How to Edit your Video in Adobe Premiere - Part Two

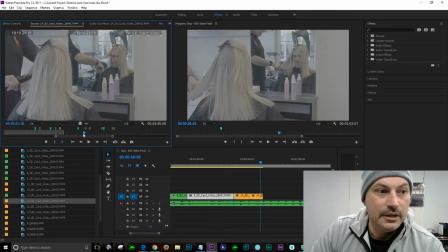But unfortunately, I've kept myself in the same sort of position and we're not really able to get away with that three-piece, whatever the hell I thought I was going to do. So what we're better off doing then is not you doing that three thing because it's just going to look silly and quite amateurish.
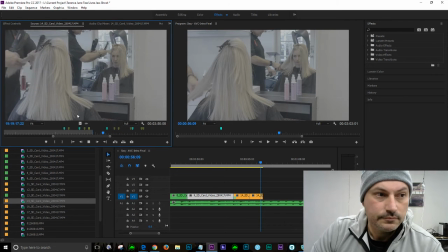The only reason I like that is the steam coming off.
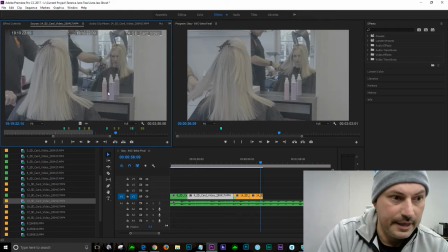Okay, so we'll go back. Let's just see if we can't find that moment better. No. Let's just try that again. Let's just finish on the steam.
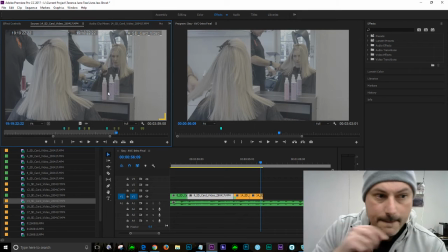Okay, we're out. So okay, that's definitely out.
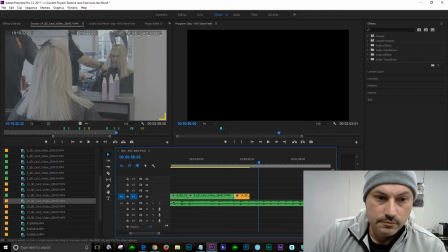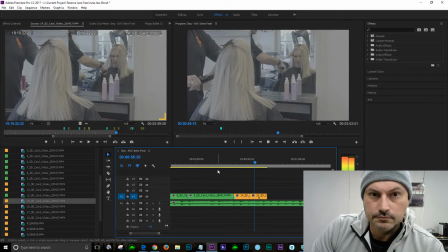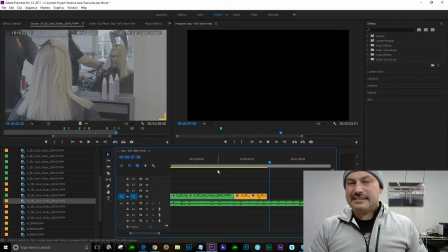Not 100% happy, to be honest. Clearly, that's it's bordering on a jump cut, which a jump cut realistically is actually jumping from one, say,
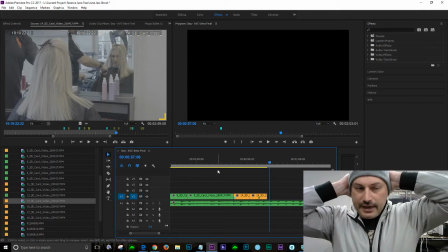mid angle to say extreme close up. That's not a problem. When you actually jump in time like that, it doesn't look right.
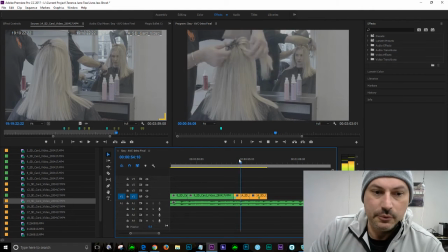But will we get away with it? We may not. Look, it's not hard though, is it?
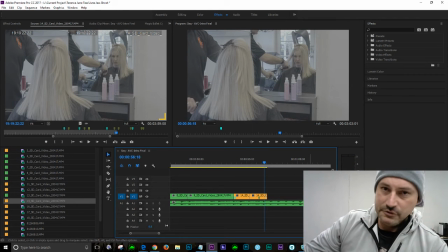Even if we throw 10 clips after this and we decide that that's not what I like, I'll grab one, Alt, delete, one of those two will disappear depending on which one I think works better.
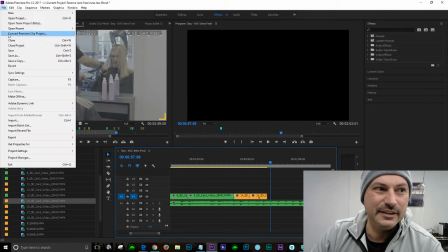But we might get away with it, so we might leave it in there. We'll just have to see. Look, it's not the end of the world.
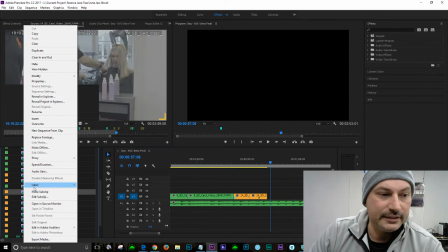It is what it is. We'll mark that, label it green to say, hey, I've used it.
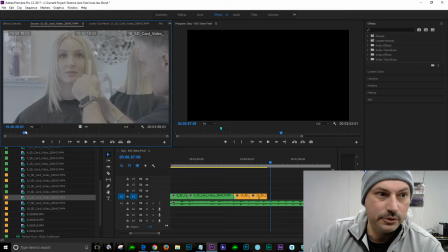Let's double check the next thing. We've definitely got a jump now in time, thank the Lord. We're doing something far more interesting where we see the pretty face of the model. So let's have a look. And Terence being the superstar that he is in terms of attention to detail. So I'm liking that.
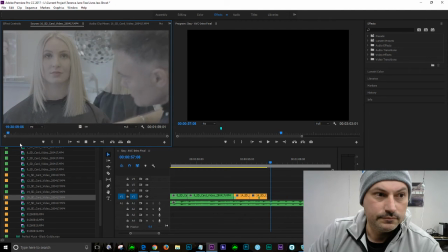Okay, let's just do something here. Let's mark it. Let's do this.
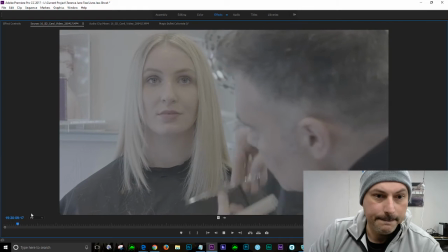Let's just mark it. We're looking for action, remember?
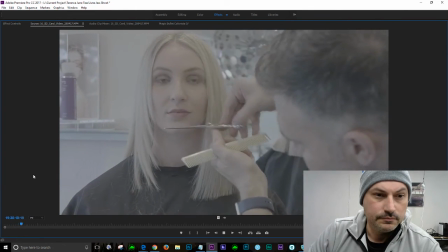Yeah, I like that. So that's exactly what we want to see. Boom.
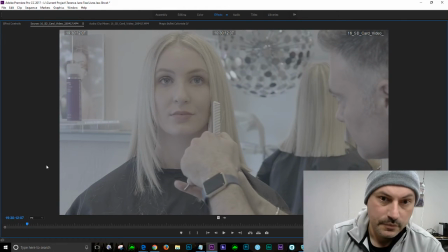We're going to mark.
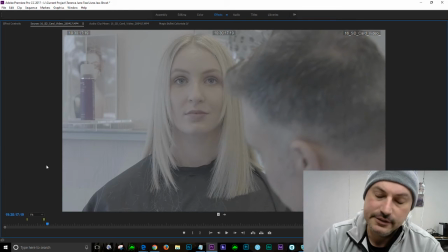Bang. I love it, right? That's really nice. Now, interesting. What I'll mention here is notice when I pressed
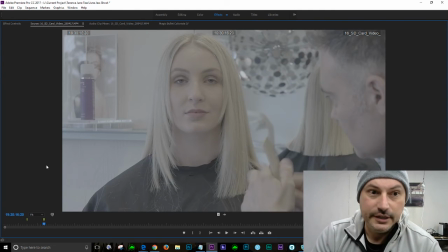the marker, it's quite interesting that I marked as her eyes are closing. And if we go literally 2 frames early, I'm literally about a frame, I believe, away from her blinking. It's a good sign that I'm actually picking the right edit point, believe it or not.
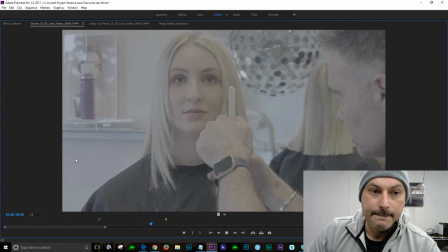So, and then just as she's about to blink, I've made a marker now. I wouldn't have captured that. I would actually go about there, right?
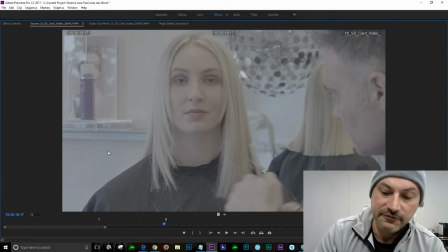Just before she's blinking.